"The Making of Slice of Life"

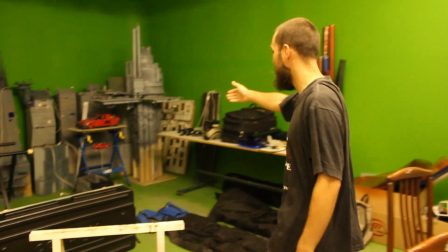19s
studio. I'm gonna give you a short tour. Here is buildings that we made all those months ago.
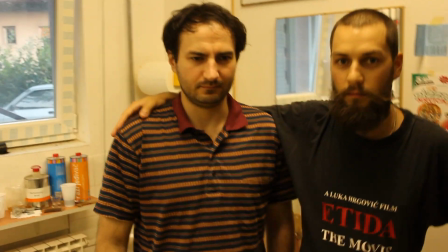25s
This is Anton. He's our main actor. He's our lead.
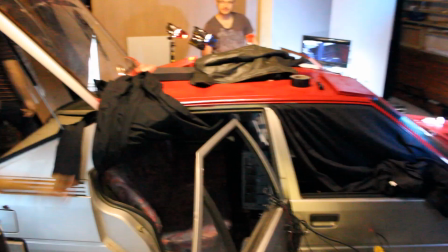30s
Say hello, Anton. Okay. This is Dino. Hi guys, I'm Dino.
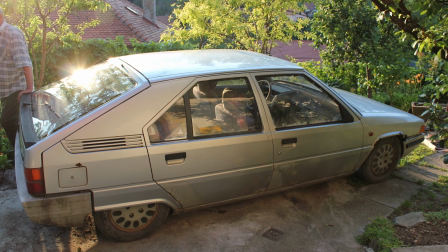36s
In the film, the main actor is driving a science fiction car, and we fell in love with the Citroën BX because it's totally retro and futuristic. We took out the passenger seat, and on that place we put all kinds of monitors and all kinds of blinking lights and random stuff made from junk, basically.
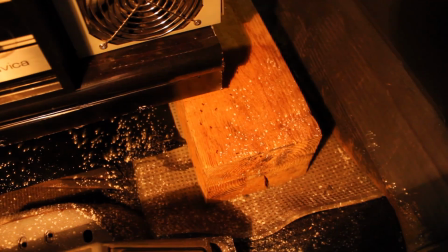54s
Today we found like 1,000 ants in the car, so we are suspecting there's an ant hive in the car somewhere.
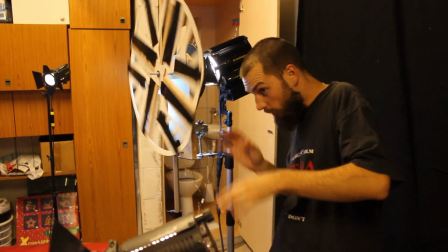62s
This is our ventilator that we put in front of the light, and then it flickers on the actor's face, which gives the illusion of like driving.
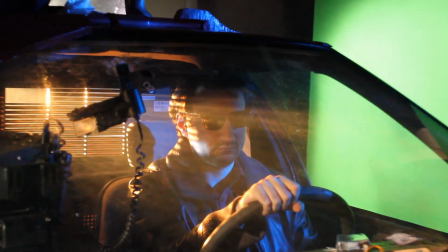70s
He's like moving.
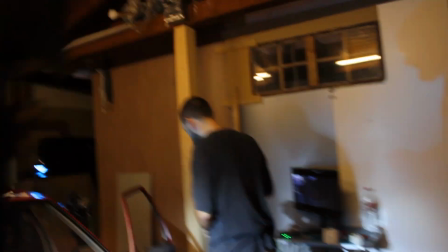74s
And just to show you some other effects that we have, we produce rain like this.
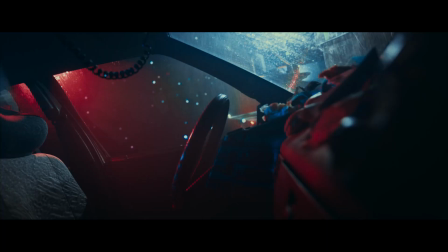80s
It's actually effective. The windshield wiper is not working properly.
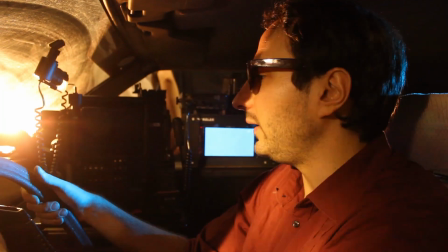85s
It's busted, so we have to turn it manually.
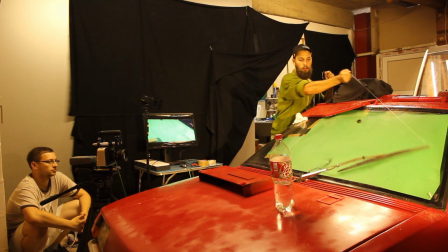90s
3, 4. To je to.
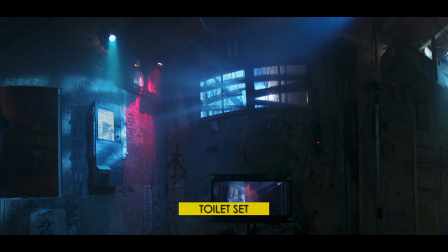97s
This is the set of the toilet. The legendary toilet. The guys are in there.
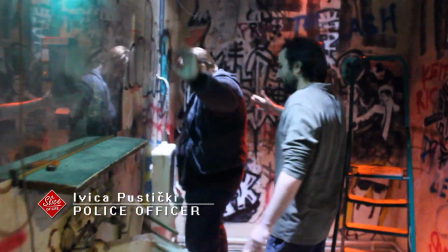103s
This is Ivica, our police officer who is pissing.
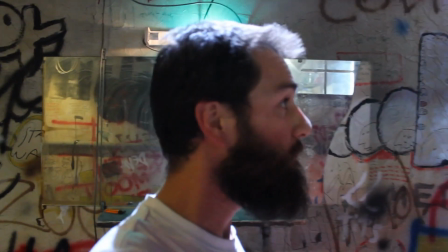111s
The whole set was made from scratch by a couple of us. We built the walls.
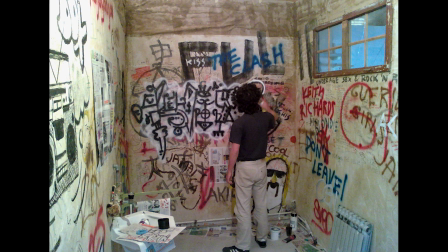116s
My friend drew all over the walls.
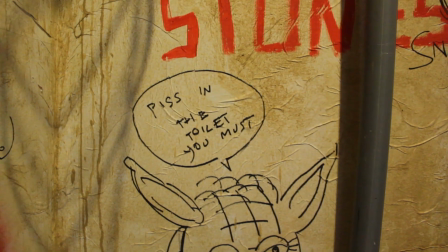120s
Stepan is a painter, and he painted these first graffitis, but today we are doing like a second layer,
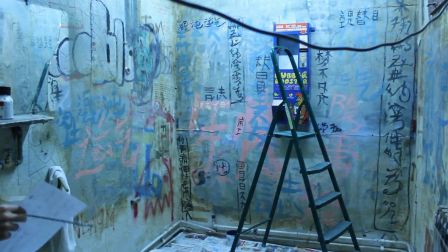128s
Asian letters and something to make it more like Blade Runner style, of course.
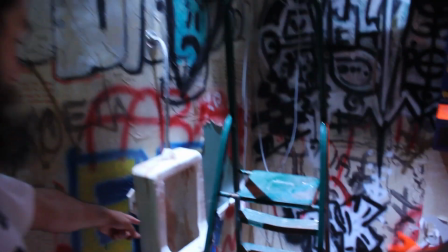133s
The urinal is also custom made.
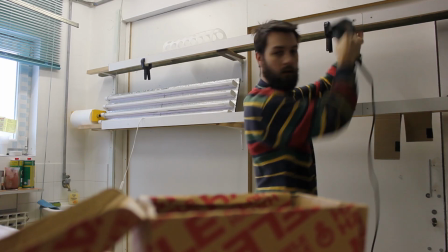139s
We decided that it would be best to film another scene, and that's the noodle bar scene where our guy buys some food.
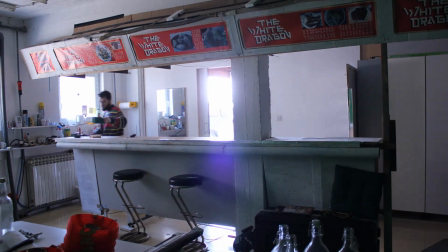146s
The noodle bar set was actually awesome. We did it from scratch with no money.
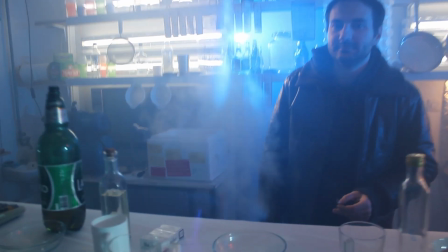151s
In the background we had all these neon lights. We put a little coffee machine which produced smoke in the foreground. It looked like people were cooking. So basically, if you make a half-decent set, you can still get away with it because if you light it properly, it looks awesome. The lighting is very important.
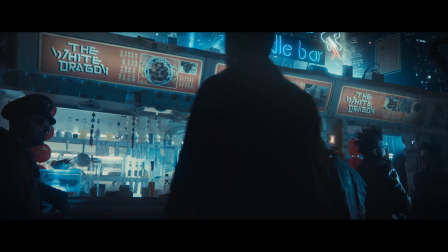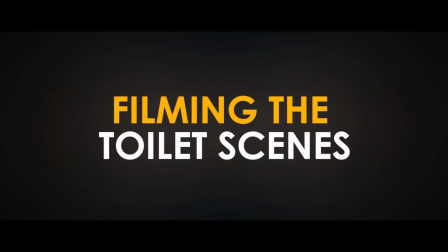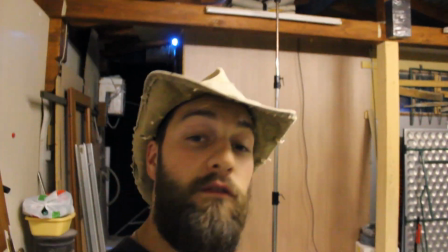177s
Hi and welcome back to the set of Slice of Life. Finally we began to shoot the toilet scenes.
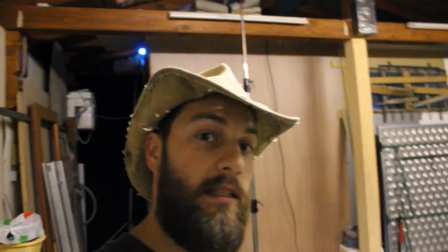182s
Let's take a look.
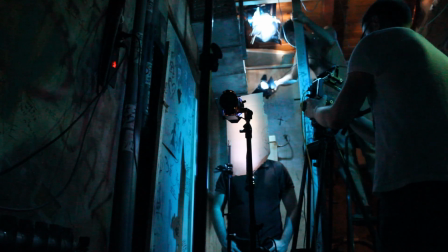187s
Our set is up and running, but it's pretty small, so it can be really hard to maneuver around it sometimes.
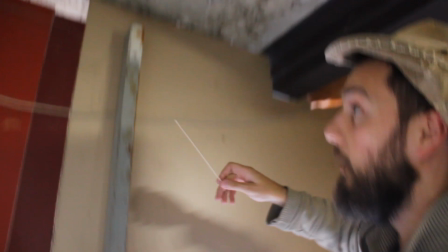191s
Okay, this is interesting. I'm collecting spiderwebs.
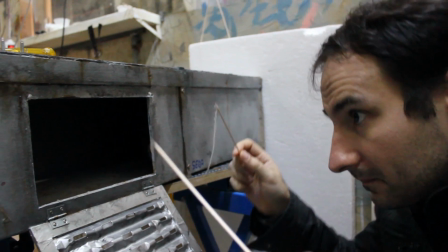195s
Then I bring the spiderwebs to Anton here, who is doing spiderweb transplantation.
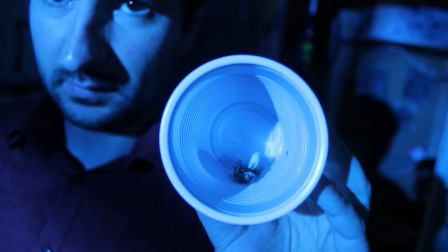201s
We also use dead flies and bees and bugs and whatnot. Every now and then, Anton had a small mishap with the toilet.
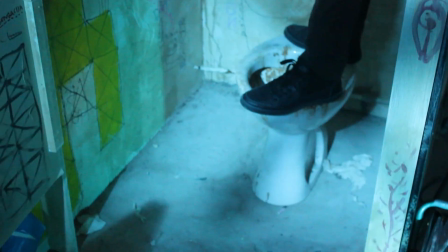213s
The toilet is not fixed to the ground, so it's kind of movable.
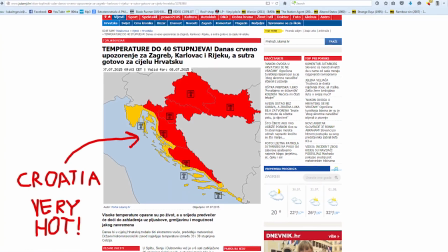218s
Now it's only natural that we have the hottest summer in Croatia in the last 50 years.
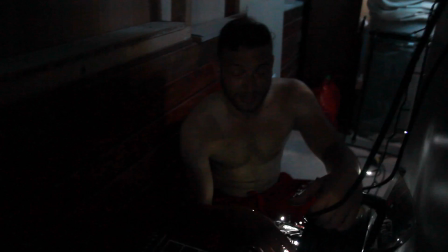223s
It's extremely hot, yes. Yeah, it's actually Africa hot.
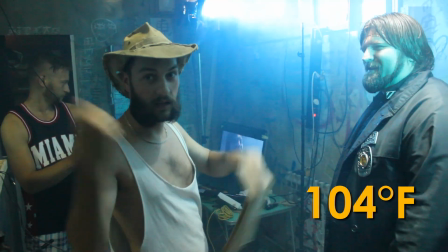228s
It's been 40 degrees outside, so you can imagine how it's in here.
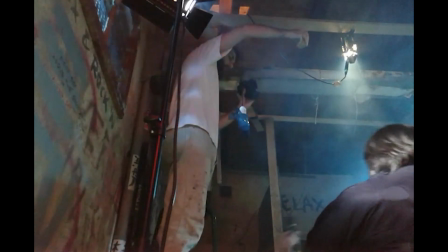234s
One of the first effects was the gunshot to the ceiling. 3, 4, start!
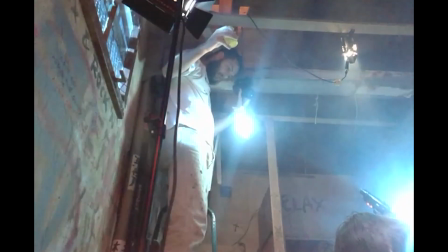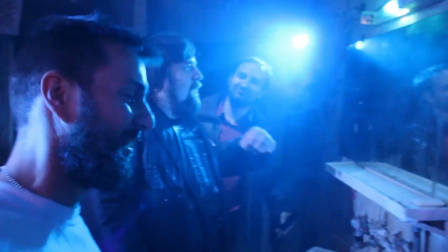245s
Bravo! This is the consequence of a good shot. I dug a hole in the wall, and now I'm putting the firecracker in it.
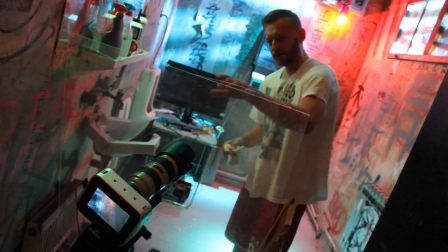253s
We have no idea how it will work, but we'll see. We have a protective glass for the explosion, and it's very dirty, as you can see.
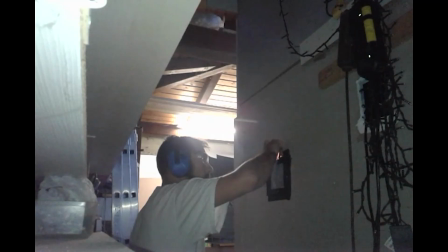261s
Fire in the hole! And action!